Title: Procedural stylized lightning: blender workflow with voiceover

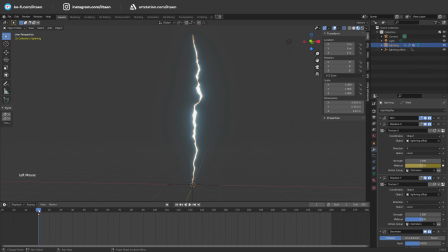Then let's add a bit more deformed animation. The displays modifier has a great option mid-level. Let's play with it. I add few random keyframes with limit values 0, 1 and 0.50. Go to graph editor for see the animation curve and select the constant interpolation.
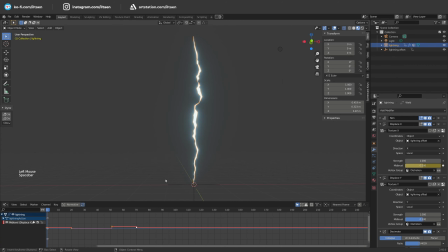This will give to our lightning some broken movement, ideally for the electric effect. Press shift plus E and make side click for repeat this animation.
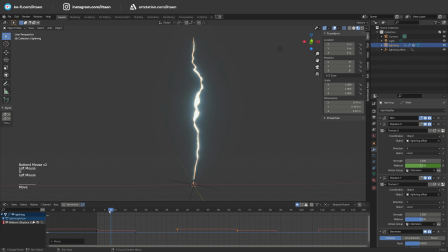Then go to displays by Y axis and do the same with a bit different keyframes.
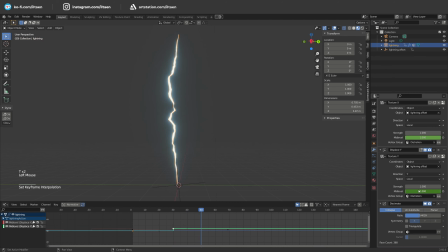Now I want to hide lightning periodically for make it a bit more realistic.
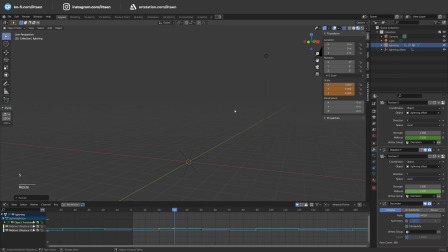Just scale it to 0 by 1 frame, keep this for few frames and return back to 1. Don't forget that we have 3 curves here, one for each axis.
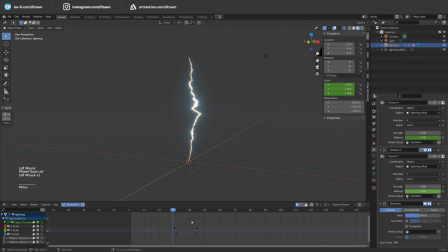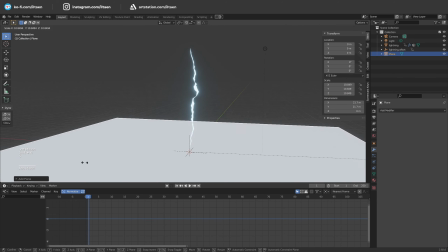Add a new plane as floor for setup light sources. Reduce the light of world and enable scene lights in viewport.
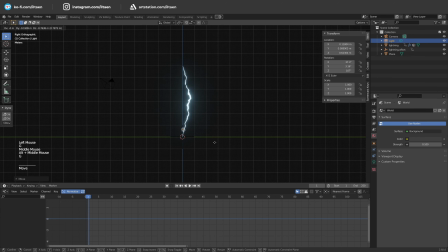Select the default light point and move at bottom of lightning. Reduce the strength and change the color.
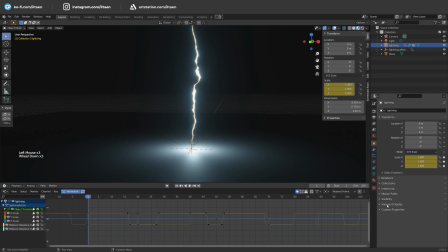Now it's black magic time. Select the lightning mesh and create a new custom property Power, and set the maximum value as 100. We will use it to animate power of the emission material and light source at the same time.
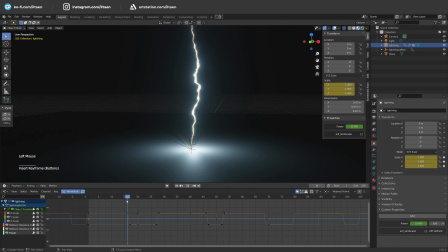Create the keyframes for animating our new property, and make it static. This curve should repeat the scale changes, we will turn off the light when lightning is hidden.
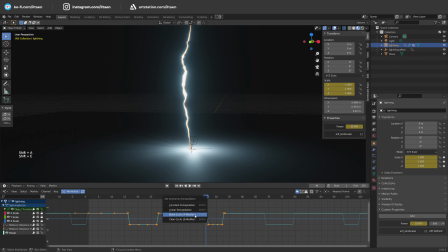Then we add some noise to curve.
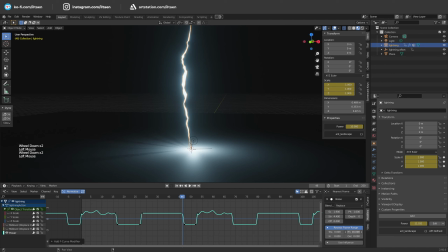Attention, I use the Restrict Frame Range option to add noise to the part of curve only, because we need to keep zero value when light is off.
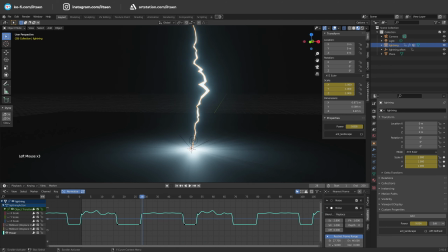Go to Power property, right-click, Copy Datapath. Then select the light point, go to Power, right-click, Add Driver, keep var in expression,
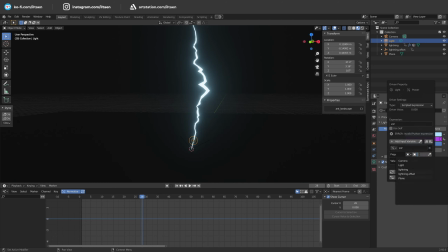select single property in list, select object lightning and past copy data path.
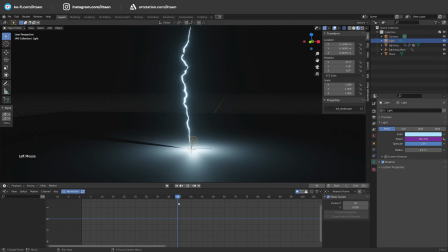Let's multiply var in expression for make light brighter. Good, you can see the light started to tremble.
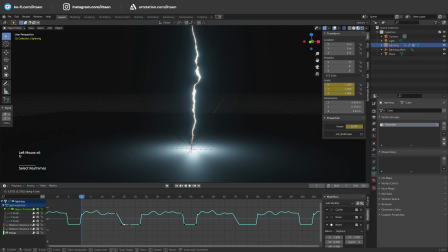Also, I make power curve a bit smoother for nice fade out.
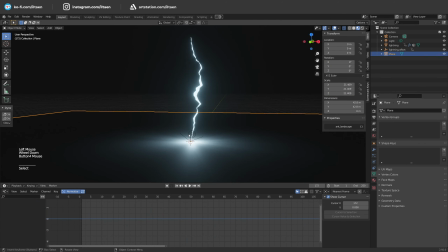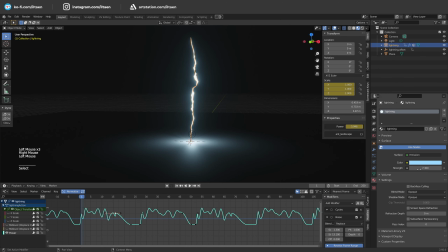Now select light source, copy driver, then select lightning and pass driver into material emission,
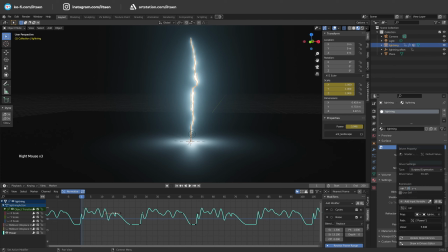right click, edit driver and remove multiplier. there. Now it's look awesome!
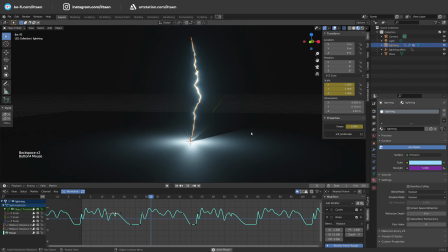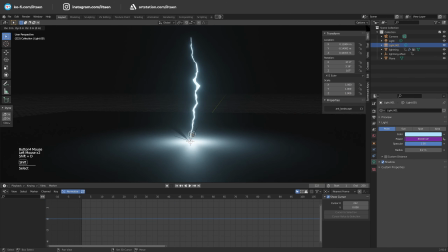Nice, you have done the stylized procedural lighting.